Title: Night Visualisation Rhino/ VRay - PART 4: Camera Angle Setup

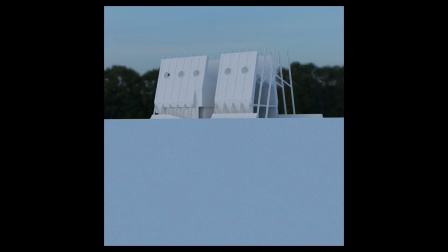Welcome to the fourth video in this series, creating atmospheric nighttime renders in V-Ray for Rhino. In this video we're going to be focusing on setting up the camera angle and composition of our particular shot.
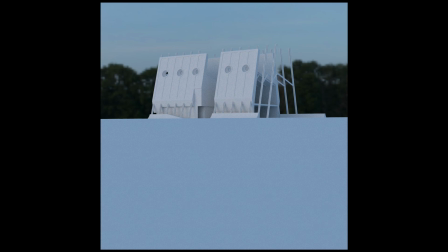Now the camera angle can have a big effect on how your final visualisation is perceived.
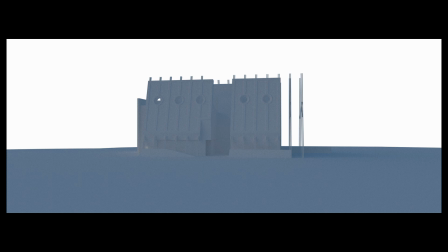If you wanted to show your project within the context of a larger kind of environmental setting, you might choose a landscape shot over a portrait one,
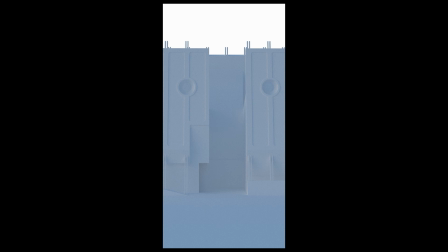whereas if you wanted to focus in on a taller detail you might switch to a portrait aspect ratio and each of these may have a different effect
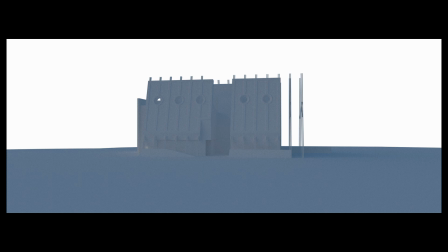on the way that that image is perceived as you can see here i've got the same shot from multiple different aspect ratios and suddenly the kind of
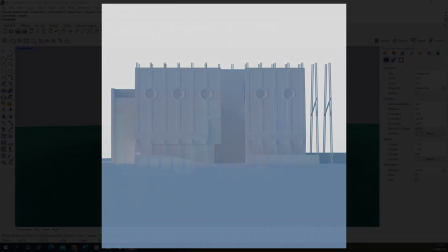focus and attention of the view switches depending on which of these you use now we're going to begin by setting up that aspect ratio for our
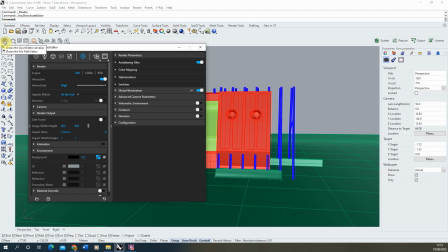shot and that can be done by going to our v-ray asset editor we're going to open this up and in the settings tab we're going to go down to the render output and you can find your aspect ratio here by default it will probably be set to a 16 by 9 widescreen
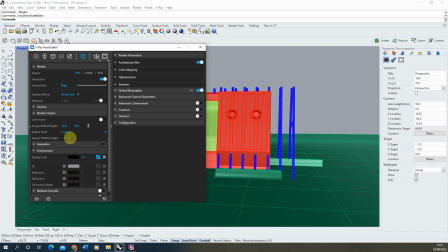and we're going to set this down to a custom and this will allow us to type in any aspect ratio that we want to use for the shot for this i'm going to set it to a one to one aspect ratio and you'll find that your kind of pixel size your render output
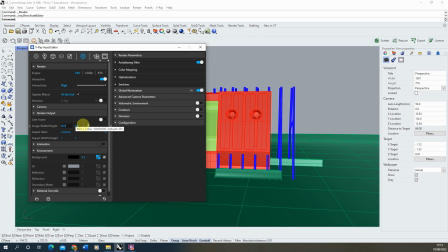here will match whatever ratio you set and i'm going to keep it 800 by 800 for now once you've set your ratio we're then going to open up
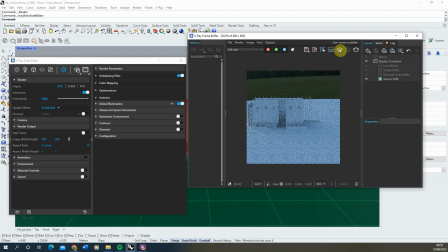the v-ray frame buffer here and we're just going to start the interactive renderer that's seen and that's just going to render out whatever view
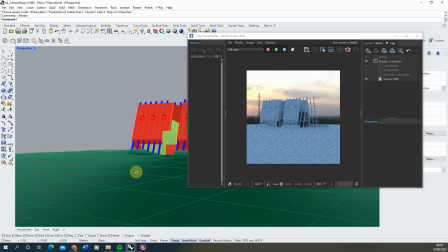we're currently looking at in this model and we can just pan around the model and start to try and pick out certain key views we think might
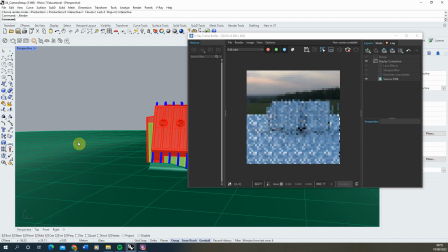be interesting for our shot now it might be that you have a particular image in mind that you want to create with this model or it
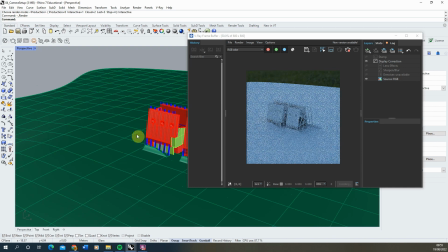might be that you're trying to kind of use the rendered model to understand the best angle that you can get a kind of render or visualization from it
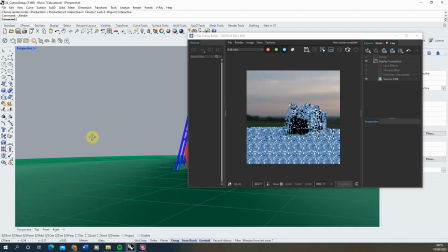I usually kind of treat this as if you're a photographer sort of working your way around the building trying to kind of pick out the
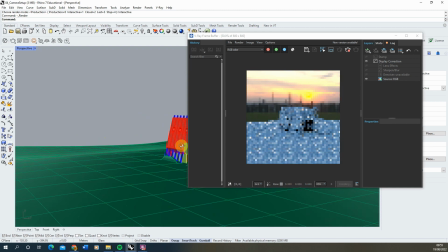best angle in the rendered view as we move now for this particular shot I know I kind of want to get the
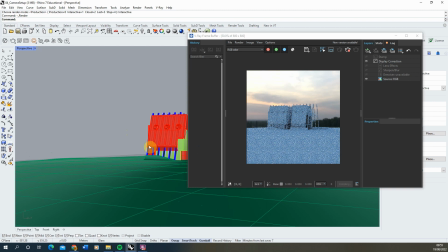building on the hill we want to be a little bit further back so we're almost sort of seeing it at the top of this hill as if we were kind of approaching this building from the bottom and i'll usually just use a combination of the sort of rotate tools and zoom and pan
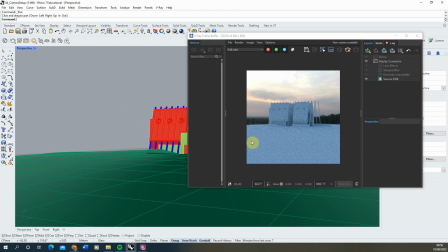to kind of get my camera in the right position now once you've got an angle that you're kind of happy with and you think is about right what we then need to ask ourselves is is this camera going to be at a person's eye level view or will it be a kind of floating aerial perspective camera
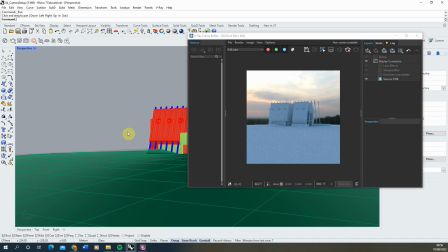for this particular shot i want to make this sort of image seem as if you were walking up to the building in the evening so i want the camera to be at that eye level height so it feels as if we are kind of placed within the view it's very important when you do this that
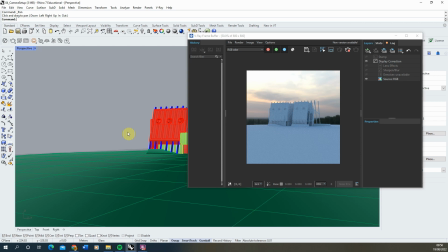you really do set that camera to the accurate height because it will make everything else feel in proportion within that view if it's slightly off it can kind of sometimes feel that certain things are bigger or smaller than they should be because we are very aware of what that eye level height
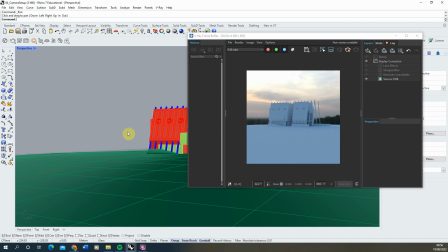feels like when we're looking at certain kind of structures or kind of key features that we know well so to set up an eye level
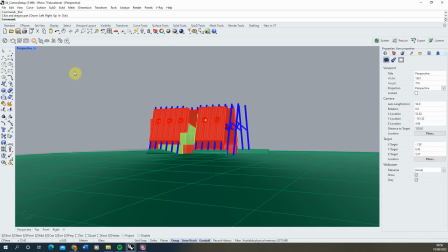camera what I'm going to do is we'll just stop that render there and we're essentially going to use a couple of bits of geometry to set up the view that we know is going to be at exactly that person's height now we're going to just use the box tool for this I'm just
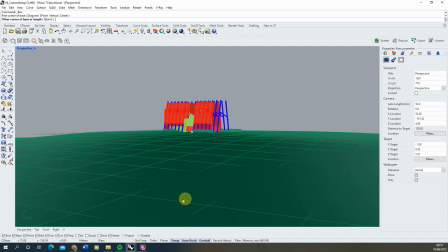going to zoom back and my camera was around this area so we're just going to draw out a box and we're going to make sure it's the same height as the average person which is around a 1.6 1.7 meter high box there